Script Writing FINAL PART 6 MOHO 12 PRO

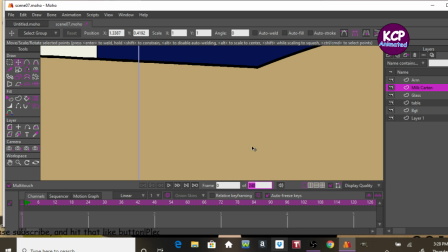Let's make like 24 frames.
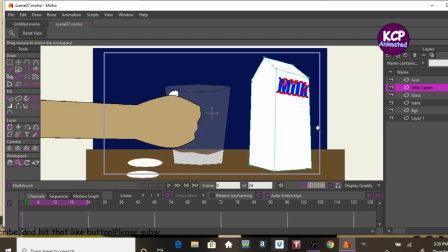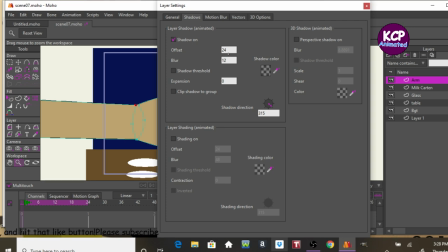And now we can do the same thing with the shadow. And I'll set it by 12 pixels.
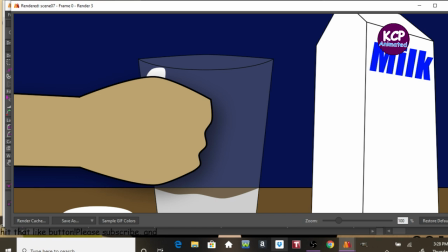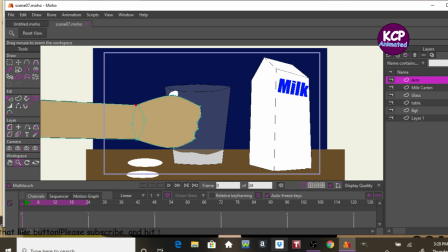Just so that it doesn't look flat on the thing. Okay. Let's start the animation.
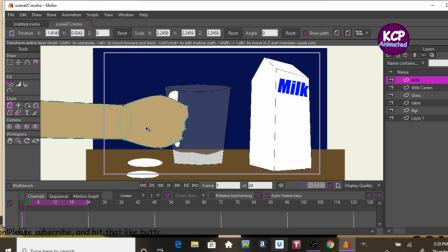So what I'm going to do is just layer manipulate this.
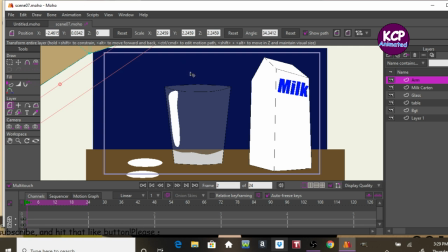Rotate the arm just like that. Go on frame
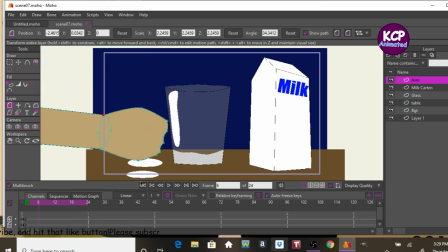6 and this thing down just like this. Give it a couple frames.
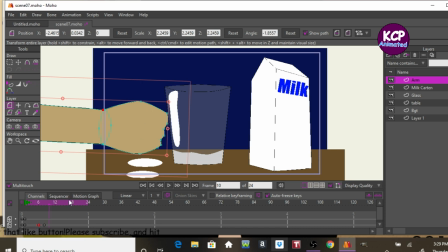So it bounces because she's real mad that she doesn't have milk.
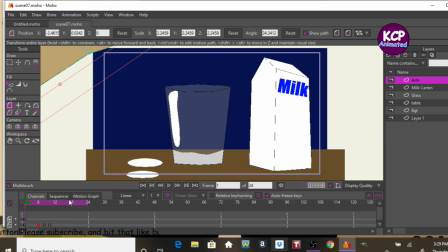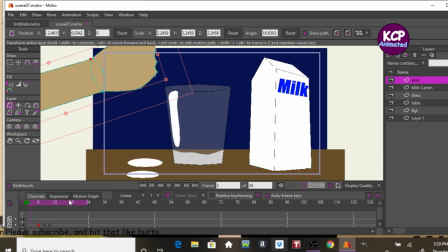You can also add some let's see,
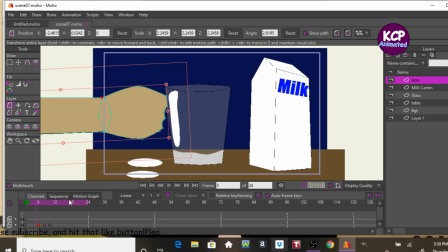squash and stretch kind of.
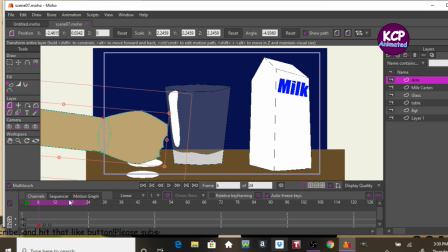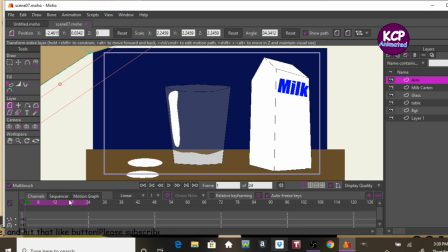So I'm gonna freeze the points.
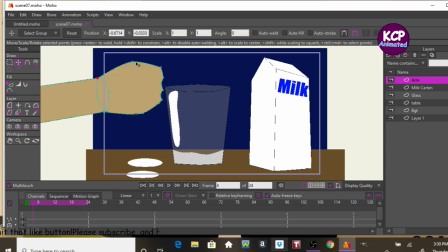And just before she hits the ground, I'm going to mess around with the points.
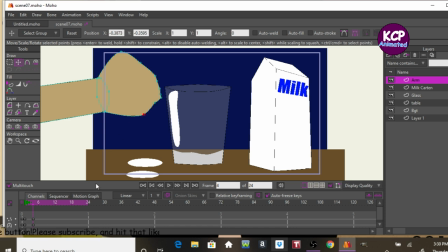So that way it looks like she's banging against the, it's called a smear frame, I call it.
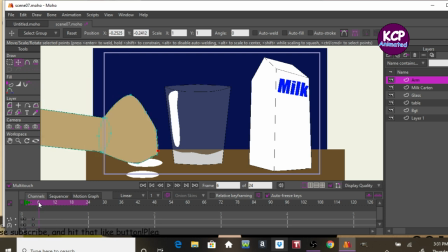Now let's go to, let's see.
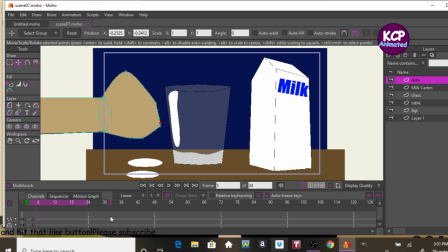I want this thing to really,
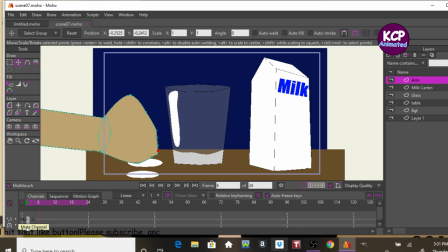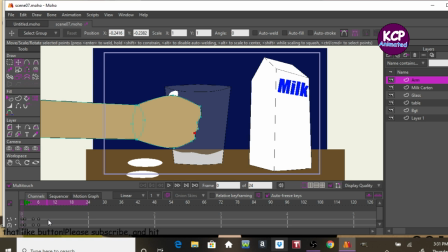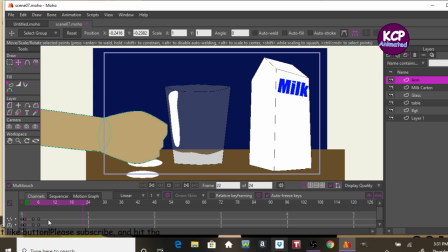so it's only for a few frames that it gets the emotion that she's really banging against the table.
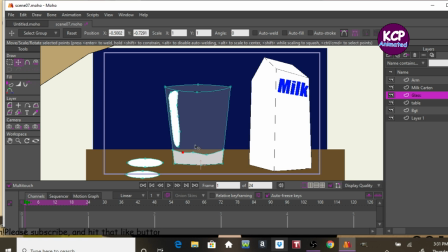We can add movement to this glass. So I will add in a keyframe
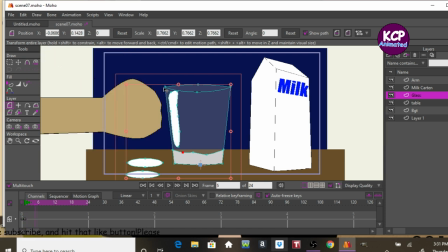just before she hits the ground. But you guys see a issue.
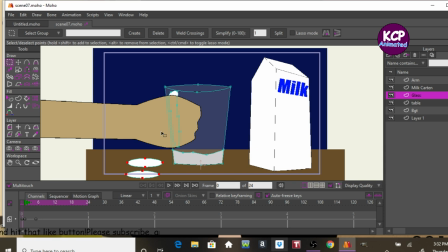Copy this.